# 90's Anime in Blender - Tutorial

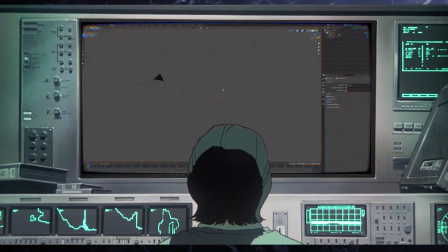Hey everyone, Jack from Very Vague here, and in this video I'm going to be taking you through my process for creating this sort of 90s anime aesthetic in Blender,
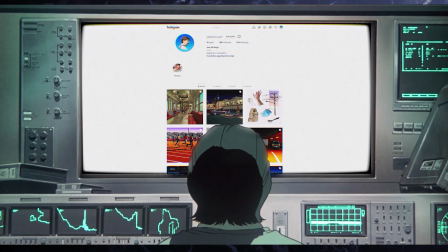which a lot of people have been asking me on my digital art Instagram how I achieve.
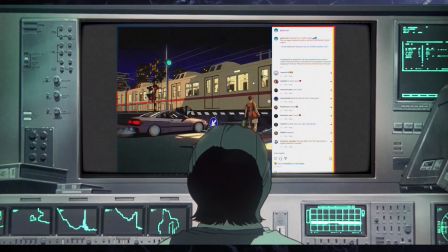So I'll start off by giving you an overview of the style and some of my thoughts on it, before then going more in depth on some of the scenes I've created.
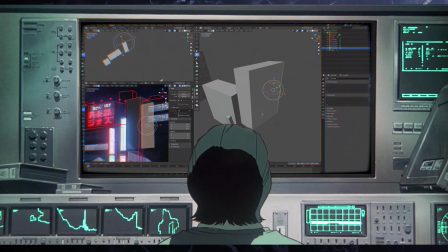What I'll be breaking down is more the compositional, modelling and colouring techniques that have helped me achieve a similar look.
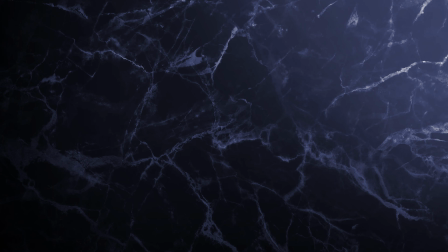So what is this 90s anime style I'm referring to?
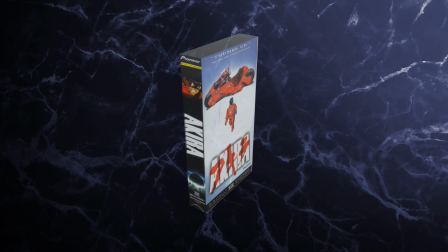Well, for me it would roughly be the decade beginning from the 1988 release of Akira, which seemed to give rise to a new,
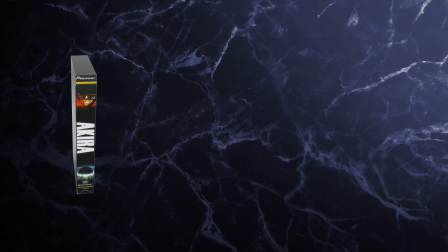distinctly more moody breed of anime, spawning other iconic titles such as Ghost in the Shell and the Evangelion series.
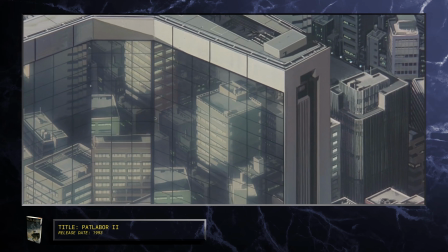Often taking place in dark, neo-futuristic cities, this new focus on man-made structures and artificial lighting led to more visually
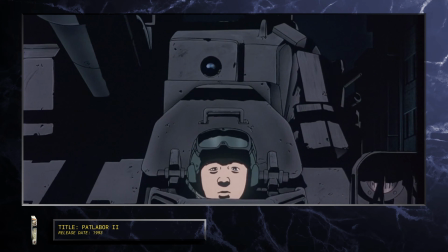rich and mature images that up until that point we had only really seen in traditional films.
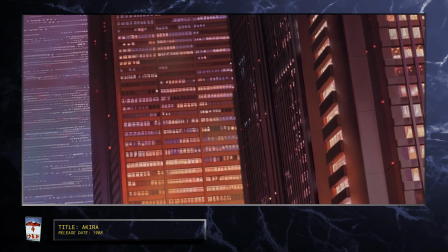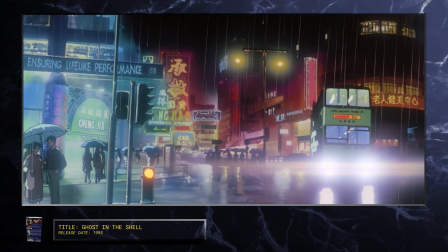So you might ask, well, what happened? Why did this aesthetic lose its touch? Or why do we not see as many beautiful masterpieces year in,
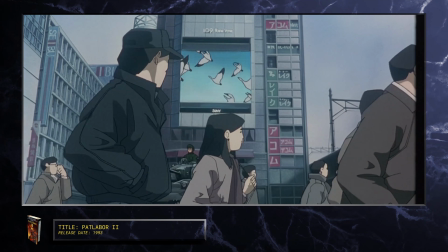year out like we did in the 90s? And perhaps the most obvious place to start in answering that question would be the shift in
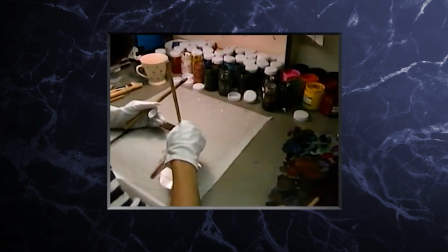medium. So all of these movies were made using mostly traditional methods of 2D animation, which involves hand drawing on celluloid paper,
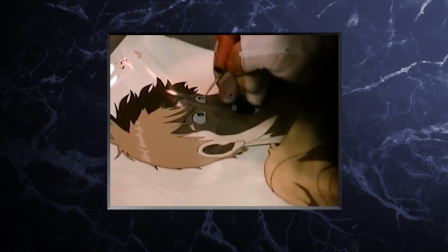or otherwise referred to as cells, that are then painted and overlaid on top of larger background cells to form a complete image.
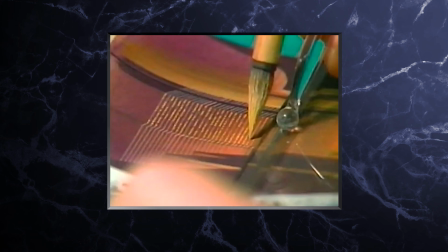And this more manual methodology tends to result in small yet distinctly human imperfections that some people will
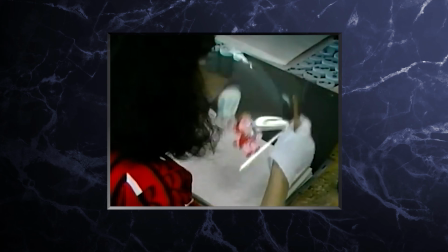argue is the reason purely digital workflows will never quite achieve the same level of beauty and care as analog formats.
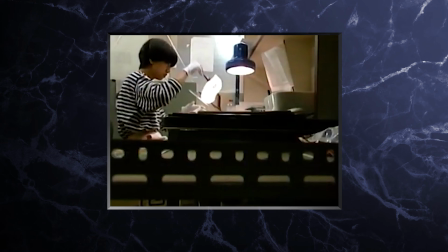Now, whilst I do tend to agree partially with that sentiment, I think there is more to it than just that,
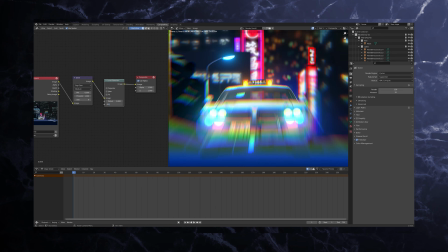as a lot of these imperfections we can now replicate using post effects like chromatic aberration and film scratches,
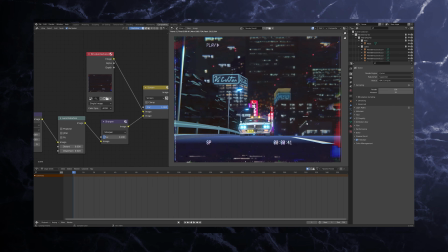which I'll go over later in the video.
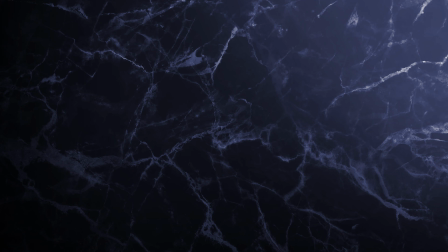Rather, what I think the missing link here is actually the shift in focus on the method and purpose of visual storytelling through composition.
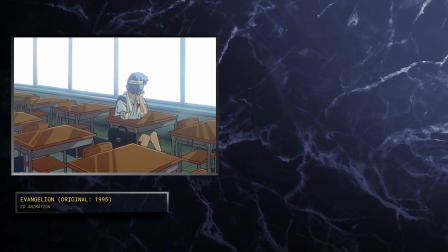For instance, if we take a look here at a frame from the original Evangelion series, we see the use of clear compositional strategies that utilize the space around the subject to elicit feelings of isolation and melancholy reminiscent of traditional techniques used in figurative painting.
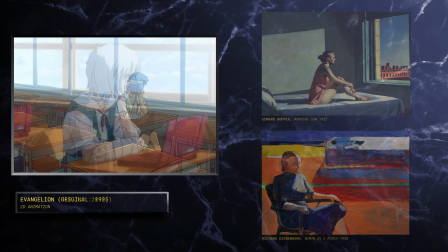There seemed to be an obvious change in the 2000s with the emergence of digital workflows,
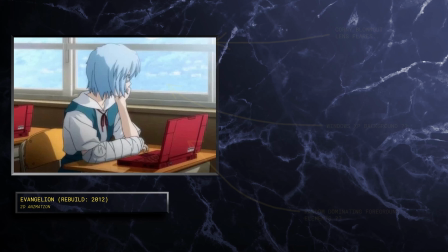from being a graphic medium that was economic and stripped back to being overly abundant and at times unnecessarily complicated.
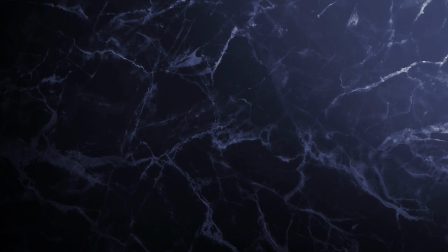And I guess for obvious reasons this makes sense, as digital allowed for many newly acquired freedoms, technically speaking.
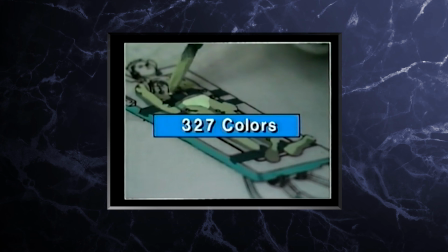No longer was it necessary for these creators to be constrained to the use of only a select amount of colours,
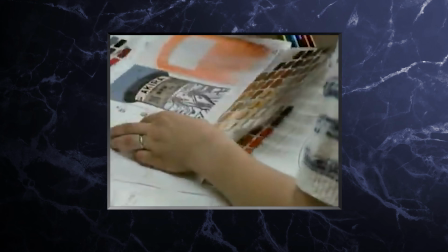or to be strictly governed by a set of line types and thicknesses.
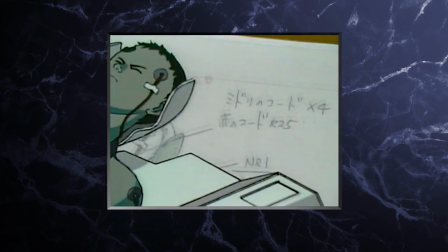Now the possibilities were endless, and directors could be more generous with the amount of visual information they could include in one frame.
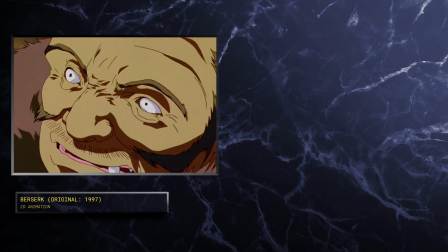Take the 2016 remake of Berserk here as an example, with the original carrying a lot more presence on screen, with its bold,
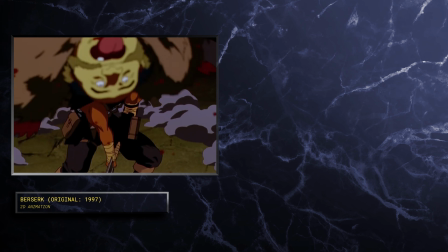controlled use of colours and logical camera transitions that guide the eye between scenes whilst generating mood and suspense.
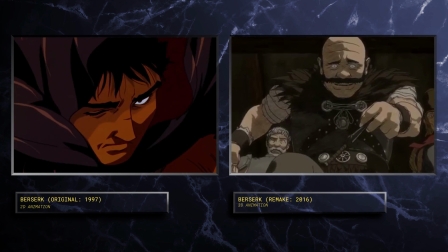Then compare this to the remake, which seems to have a much flatter, washed out colour palette,
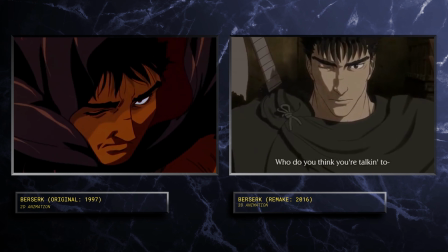with a mix mash of 2D and 3D elements that all look like they've been rendered in different lighting,
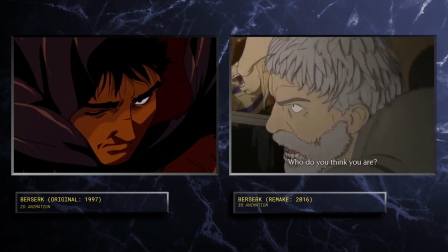all made harder to focus on by the disorientating camera work and overuse of motion blur.
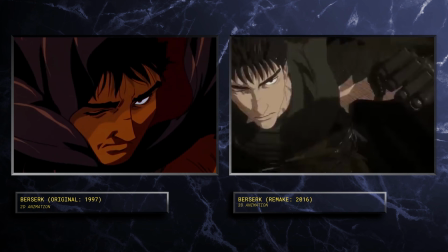Now, although some of this may sound harsh, I'm in no way against 3D, as this is very much my preferred tool when it comes to making my art.